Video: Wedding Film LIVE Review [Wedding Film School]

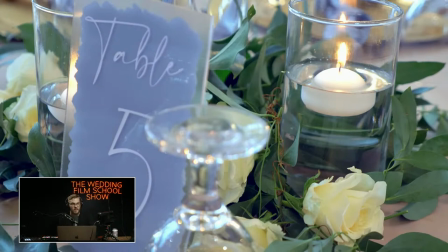(91:08)
You're just not gonna ever be as good as you need to be until you can learn how to white balance, just on the fly, looking at that and going like, I don't know, Mike, that's pretty blue right there, and just knowing how to white balance in Kelvins just by looking at a frame, that's your goal.
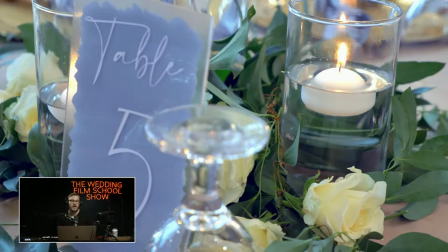(91:27)
So I would say, work on identifying that, go test a bunch of different lighting scenarios, understand when you need to cool it down and when you need to warm it up.
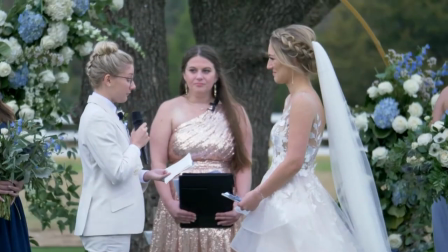(91:36)
Yeah.
It was worth every second that I got to spend loving and being loved by you.
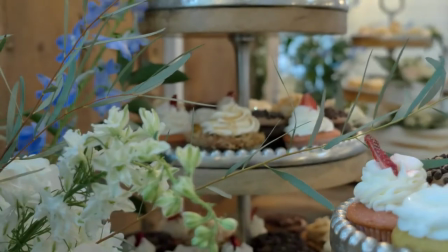(91:42) So from that moment on, our love and life together has grown into the most beautiful forever that I can't wait to continue.
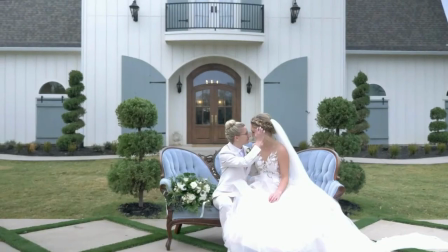(91:49) So here we are once again.
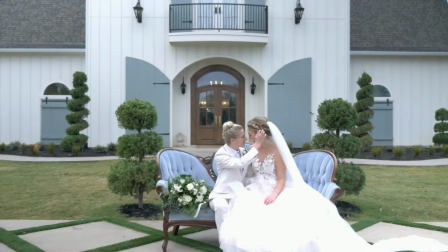(91:52)
I don't know if this is gimbal, but I'm going to show you some shots that.
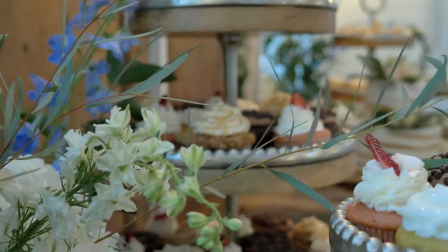(92:00)
So this right, if this is gimbal, then it's not set up right. And it's very, very footy.
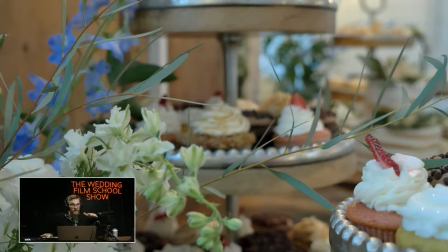(92:10)
Like you can see the steps on the gimbal. If it's handheld, yeah, my question is, I guess, why? But yeah, I would encourage you to just work on your gimbal.
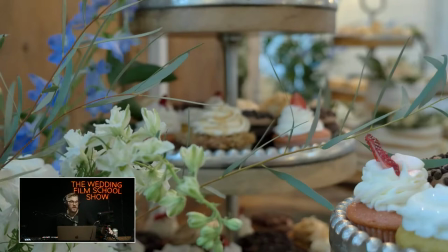(92:29)
Try to get it smoother. Try to really do, you know, the toe heel move, the heel toe walk, where you're kind of giving yourself less.
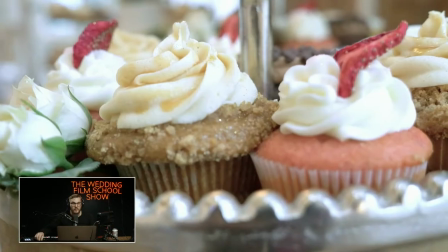(92:38)
But I'll show you guys just like it's got.
And life together has grown into the most.
This bob, or there's some weird stabilization on that.
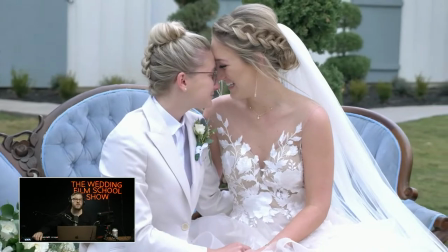(92:45)
But it's just very bobby.
In wait for yet another change to our relationship.
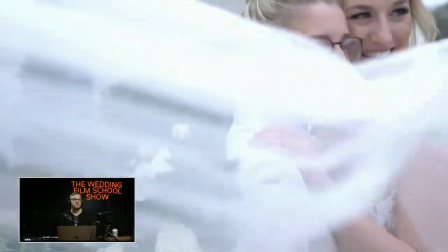(92:52) But this time, I have no fear.
That's a cool shot.
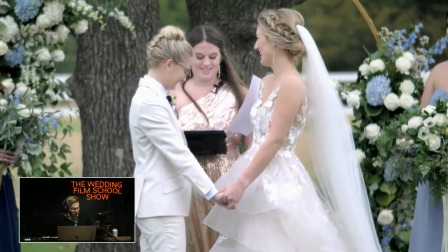(93:00) So by the power vested in me.
That was weird. So you got like a micro shot in there.
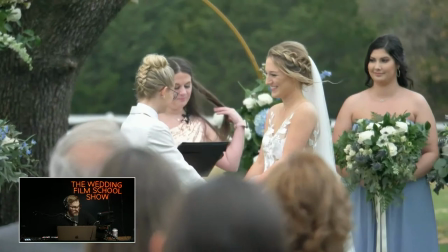(93:12)
Oh, let's see.
So by the power vested in me.
That shot right there. It's like really, really just kind of in there of her fixing her hair or something. I probably wouldn't have included this or maybe made it longer if it was important for some reason.
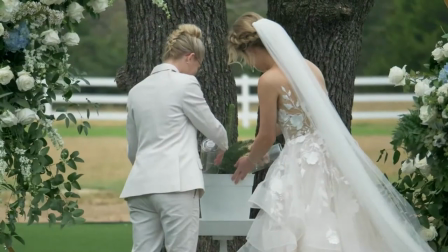(93:30)
Because I like the face she's making, but yeah.
Power vested in me by the state of Texas and the internet.
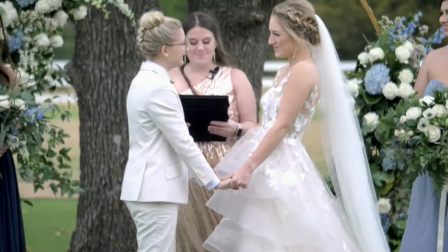(93:39) I now pronounce you Miss Emily and Jess Duran.
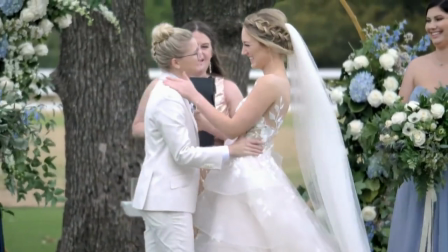(93:44) You may now kiss your wife.
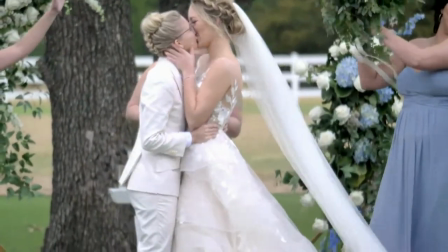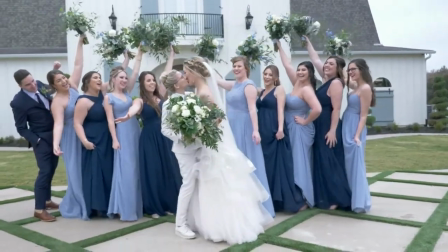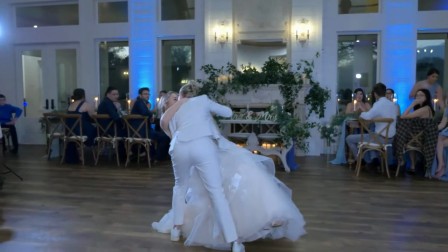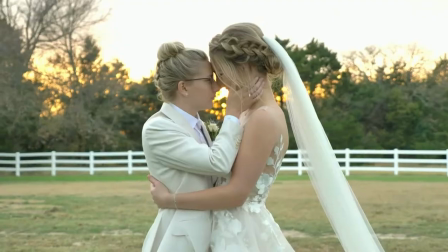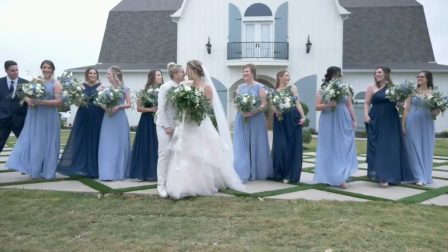(94:13)
You got to, I noticed it in the one before, but you did it twice, so now I have to mention it.
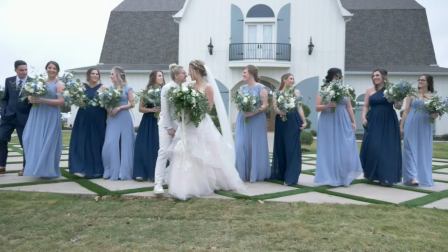(94:19)
There's a lot of elements here bringing a lot of distraction.
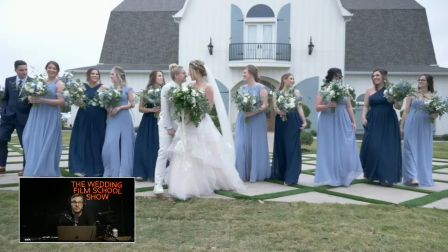(94:23)
First thing is you got a off-center barn, and then you got off-center people, and then you're cutting people off. And you got to direct this moment. You got to get your feet where you want to be to get the shot where you want, because when you look at a shot, your eyes are wanting something to be centered in.
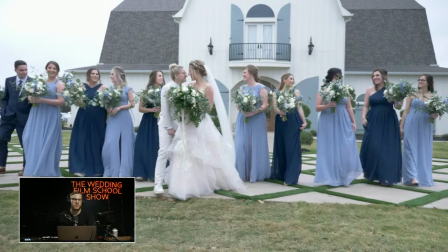(94:42)
You're wanting the weight of the frame to be weighted in a way that's telling a story. And these people are actually walking a direction that they're not even being led with your lead room. Like, I would just say, like, haul tail, back up, get the frame the way you want it.
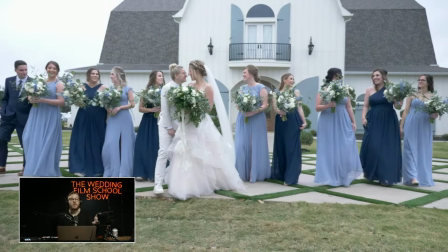(95:02)
And if you know you really wanted this shot, make them say, hey, guys, hold on, let me get in position. But this is an opportunity to kind of just clean things up a little bit, and I think it would help a lot.